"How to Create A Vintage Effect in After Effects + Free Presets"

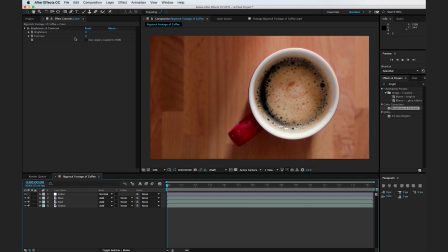So what I'm going to do, instead of adjusting the sliders here, I'm going to hold down Option and click this stopwatch. This will pop up our expression editor down here. And I'm going to just type in wiggle, open parentheses, 5, 1, close parentheses, semicolon.
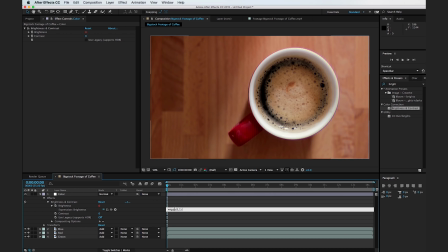So what this expression does is it basically is going to wiggle or randomize the values of the brightness 5 times a second across one total value point.
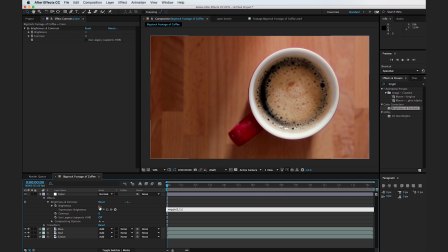So essentially, it's going to take the brightness from -1 to +1 to 0 randomly 5 times a second. And this will basically just create a little bit more of a natural film-like flicker. So it may be kind of hard to tell, but when we preview our footage here,
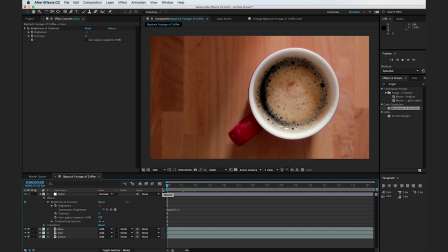you'll be able to see that it flickers pretty good. So the next thing that we want to do is add in a curves effect. And I like using curves a little bit better than levels, but it all depends on your preference.
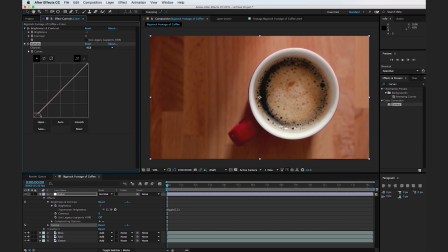And so what we're going to do is I'm going to grab the black point here, and we're going to kind of bring it up to maybe right about here. So basically, we just want our dark areas to be a little bit more of a dark gray rather than a black.
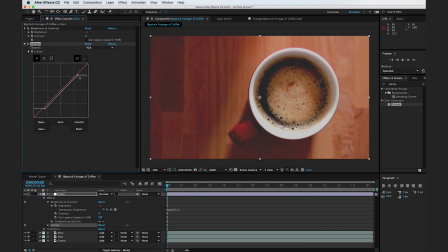And I'm going to bring down the whites in a similar fashion. And all we're really going for is just a little bit of a light gray rather than a complete white image. And this is just a little bit more in line with what vintage footage looks like.
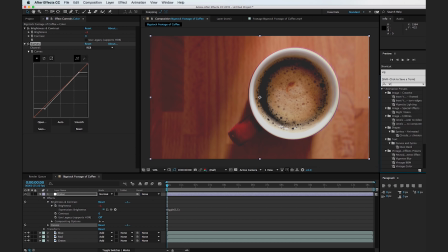So the next thing we're going to do is add in a vibrance effect. And I'm going to turn the value of the vibrance effect down to negative 10. And that's just going to cut out on a little bit of the bright colors here.
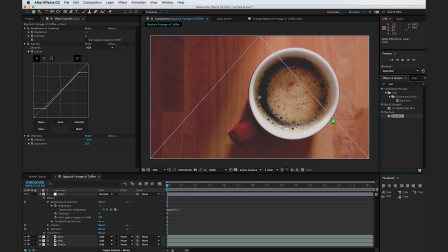And the last thing we want to do here is add in a fast blur effect. And I'm just going to turn it up to about 2.
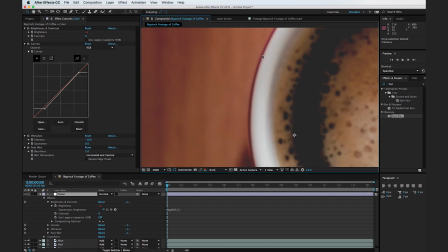So if we zoom in here, there's not a huge difference, but what it did is it kind of got rid of all the super sharp points in our image.
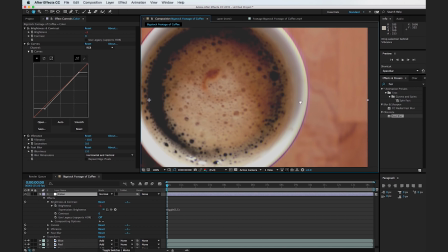And when you're trying to create a vintage effect, it's assumed that perhaps the film has degraded over time and it's just not as sharp as it was originally.
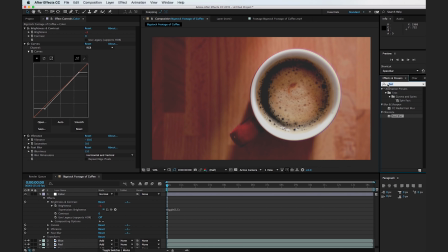Next, what we're going to do is add in a grain effect. Before we go any further, I just want to let you know that whenever you add in the add grain effect, it can significantly slow down your computer. So depending on how much RAM you have and how fast your computer is, you may want to add in the add grain effect later,
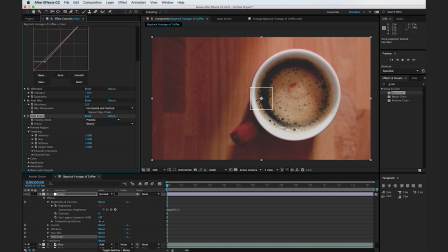or even look for a grain emulator online that you can just overlay onto your footage. So what I'm going to do is change preview to final output so we can see what the final image is going to look like.
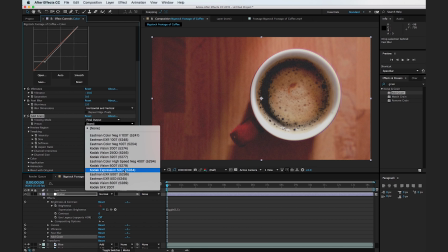And I'm going to change the preset to the Kodak 500T. There we go.
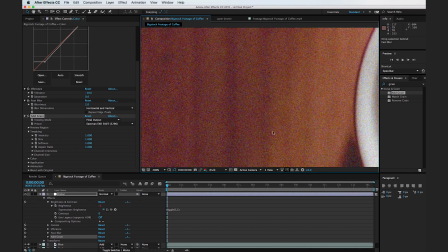And if we zoom in here, we can see that there's a lot of colored noise here. And this is just emulating a real film stock.
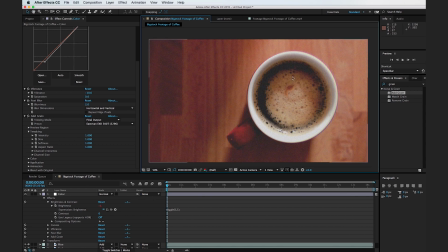Okay, this is looking great. The next thing we want to do is go to Layer, New, Adjustment Layer. And we can call this new adjustment layer Vignette. And we're going to drag the vignette below the color.
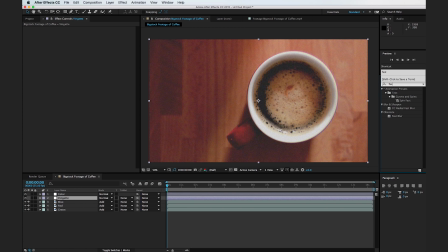And I'm going to add in a fast blur effect to the vignette. And we'll turn up the value to about 60. And make sure we have repeat edge pixels selected.
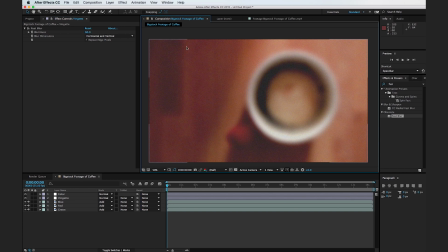Now don't freak out, this is exactly what we want right now. What we're going to do is go in and mask out this adjustment layer to where it's only affecting the edges in just a minute. So the next thing we want to do is add in a brightness and contrast effect to our adjustment layer here.
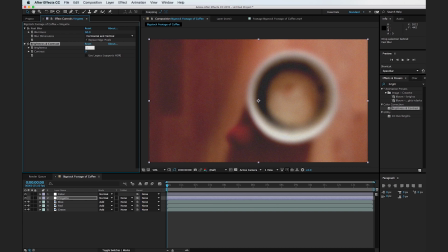And the brightness, we're just going to do maybe some value like negative 66 and click away.
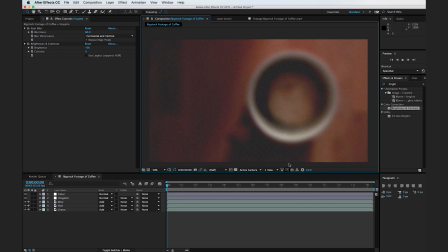And you can see that this kind of added in just an overall darkness to our image. So one thing I want to point out before we go any further is that our black point is actually mapped to dark gray.